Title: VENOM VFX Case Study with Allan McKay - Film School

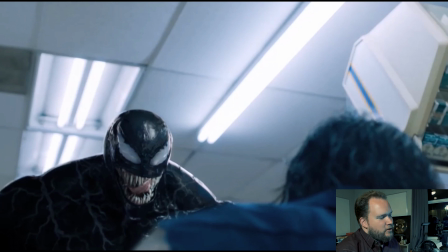And it just lets you actually enjoy Venom instead of it being this, like,
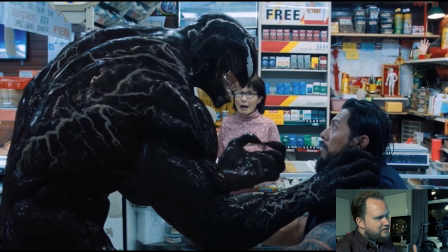built up sequence that really needs to be kind of like intense.
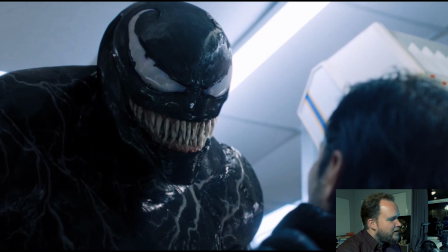Instead, it's just like, all right, let's just have some fun. And I think it works really well. So there's nothing really new about any of this. I like the fact that, like, while you got the dialogue, like, the drool actually works really well. It's just kind of like, yeah, like, it just works really well in this sequence.
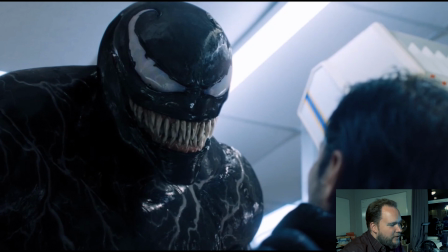So
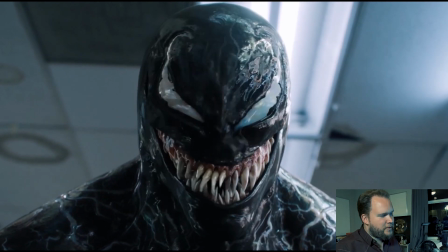this is what I was talking about at the very beginning. So this is, I feel like, what a lot of people were requesting training-wise was the transformation here.
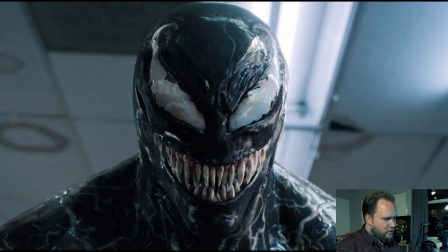And this, if I'm to go through it frame by frame, this, to me, I feel is a lot more cheating than all the others in terms of transformation. And it's also the one that's got the most screen time. So here,
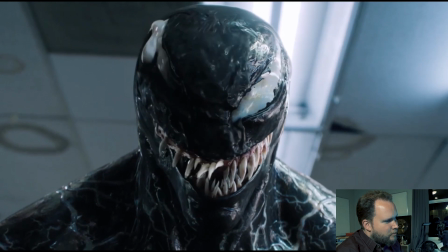you can kind of see that there's a lot of liquid that spreads up, and I think that's how you transition, because this is a hard surface. This is all a rigged character. But then to make this transform, you emit particles over the entire surface,
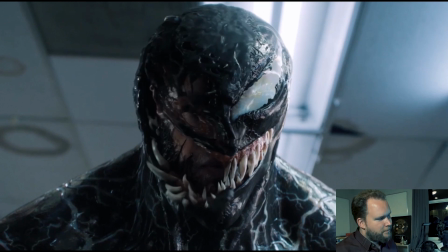and that allows you to reveal underneath. So I feel like now there's like a layer that's all comp underneath of the actual character.
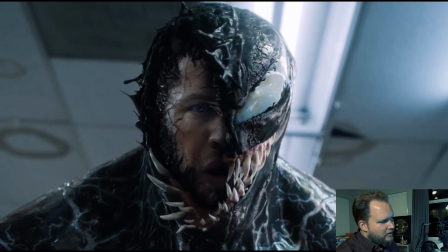All of this moves away. So all that's kind of particles. Basically, it's all kind of snaps away to that reveal, surface. It's kind of hard to explain, but it's exactly how we're doing in the training, where you emit particles on top of this hard surface that make it all feel as one.
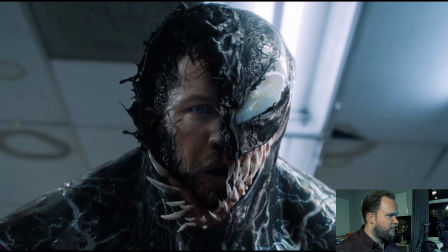I guess, like, they've gone an extra step more than
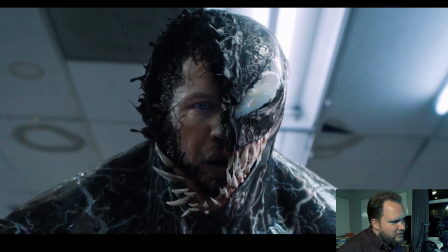what our training did in the lessons, because you've got, like, the this vein layer as well. So we didn't have that, and we didn't really need it because we weren't up close. But you've emitted this particle surface, and that means that this could be a hard surface character.
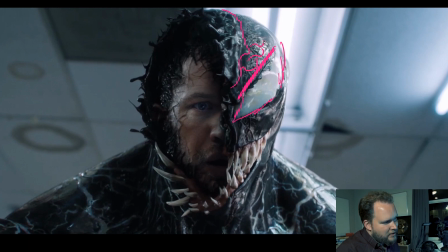It's all rigged and animated, and then you have, like, these veiny things, and it's all part of the same surface, but it just kind of allows it to, emit over, and then all of this stuff emits into the gunk, and it feels like the whole thing is just kind of faded or ripped away, but it's really just,
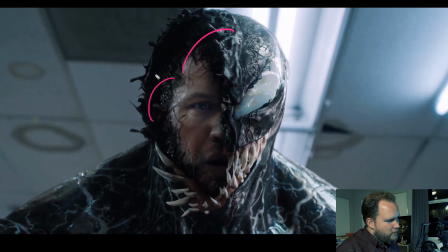you got a particle layer that just all moved to the side into this kind of controlled thing, and then underneath, as we've seen before, we have all the veins. I don't think there's really any liquid per se in this one.
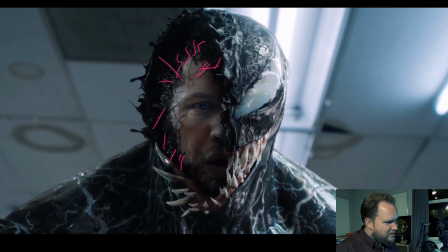It's more just like a lot of veins is in splines or displacement, and then actual veins here. I don't think, because it's such a slower shot and it needs to be very clean, there's no liquid, whereas the other shots had kind of like a liquid pouring down.
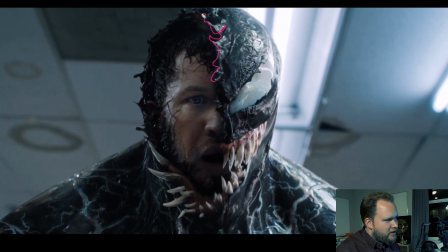But yeah, this works really well. It's just, again, it's all kind of set up, I think, with particles and things like that. And then obviously you've got an animated Venom, and then you have live action talent in the center.
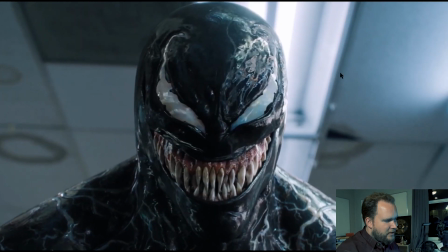And then as it comes back down, it's a lot of cheating.
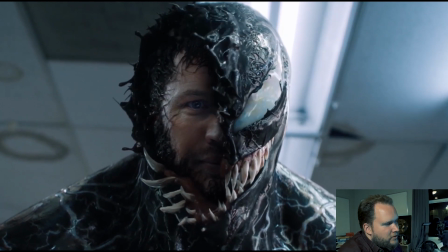Cheating, and cheating is good. There's nothing wrong with cheating.
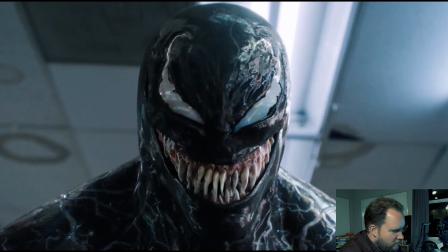But yeah, it's just more the fluid kind of reverses back into place. You can see the teeth kind of just slide back in.
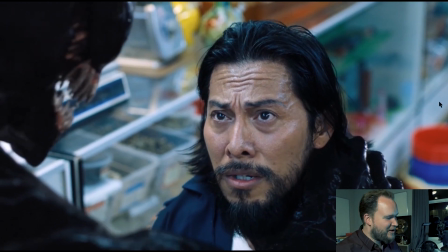Again, this isn't meant to be going through frame by frame, so I feel I would hate for people to be looking at my stuff like that.